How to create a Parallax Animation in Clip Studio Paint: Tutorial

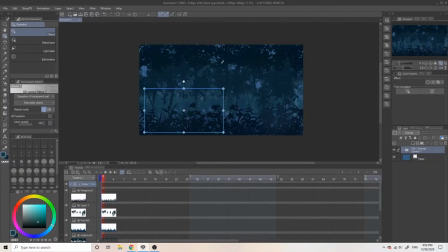Make the blue outline smaller. This is where the camera this is what the camera will see and will automatically create a keyframe which is a blue diamond below on the timeline. To see what the camera sees there is a display mode where there are two people one option is the view we're currently seeing and
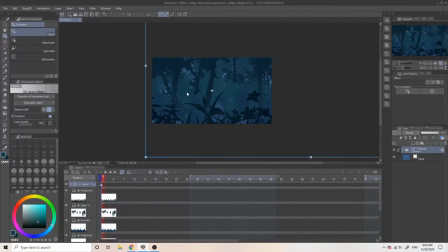the other is what the camera sees keep adjusting until you're happy with what you're seeing drag the red line on the timeline to the end to create a new keyframe then
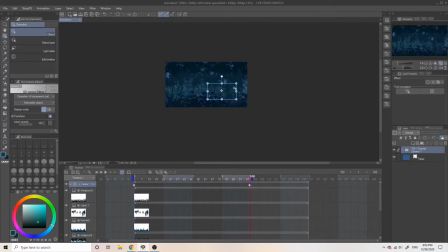select the camera view and press select while dragging it while dragging the blue outline to create to make it linear now when you play the timeline you should have basic parallax so
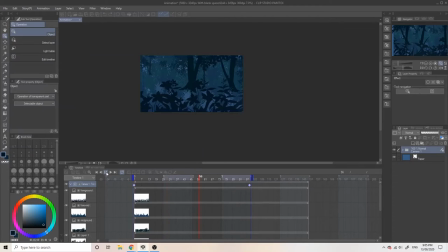the playback is still really laggy so let's change that let's go to animation playback settings and press prefer speed so currently the playback is slow
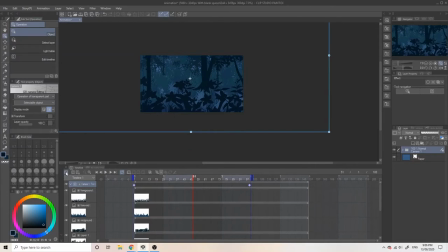at start and speeds up then stays down again at the end if you want to change this so it's a constant speed you can go to the graph editor which is a tiny graph on the side of the timeline. So it's currently an S shape and we want it to be a straight line so toggle the handle to make it straight.
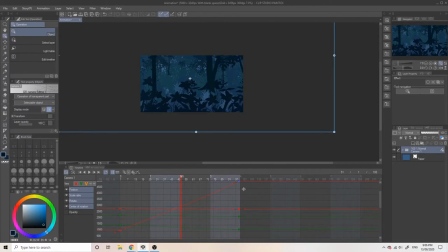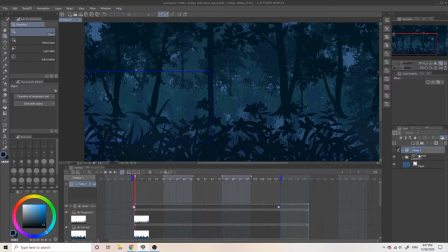So she's still looking pretty bland so I'm going to add some fireflies to make it more interesting. I'm going to use the airbrush to create yellow boys and
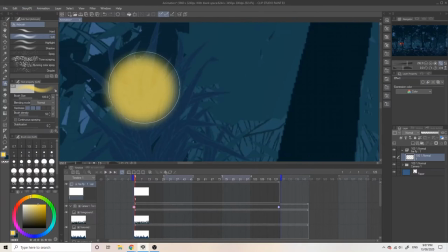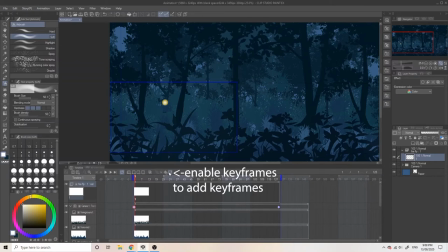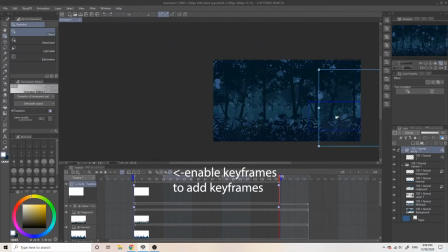add keyframes and drag them around this will automatically create a tween. Add more keyframes to make it move more naturally, rather than in a straight line.
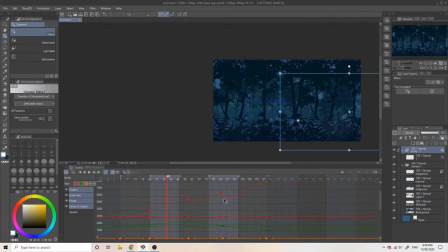You can use the graph editor to make more movements by toggling the handles. So I'm just keeping it in the blue rectangle so it doesn't fly out of view.
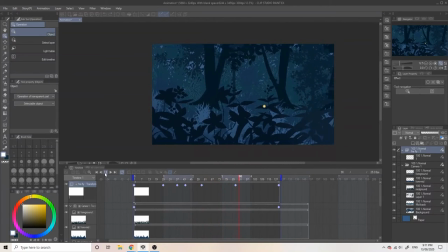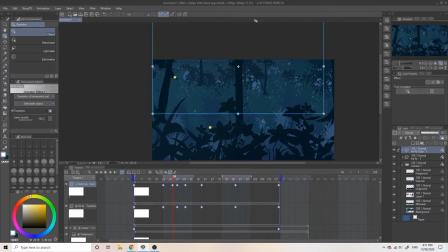Then I just duplicate them and move in the keyframes so they don't sync up.
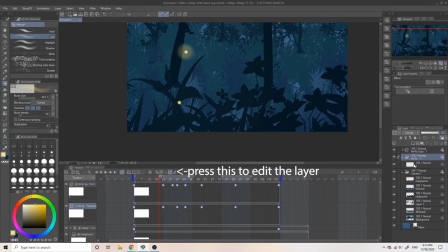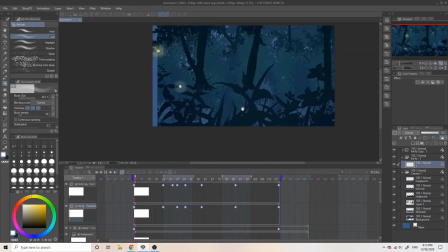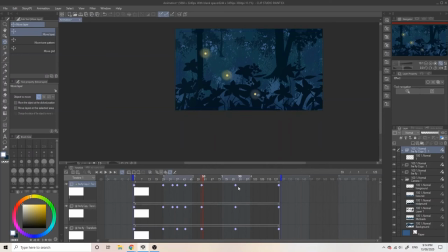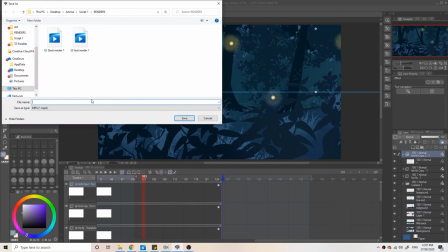Then you're done! export the animation, go to file, export movie, choose your location,
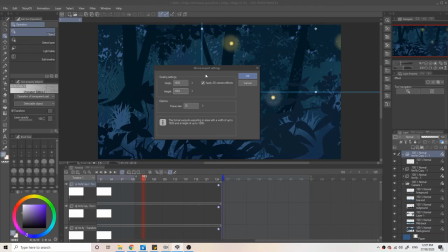make the width 1920 by 1080 and make sure you tick the apply 2d camera effects and in the correct frame rate that you just animated in, in this case 25 fps. Then you're done!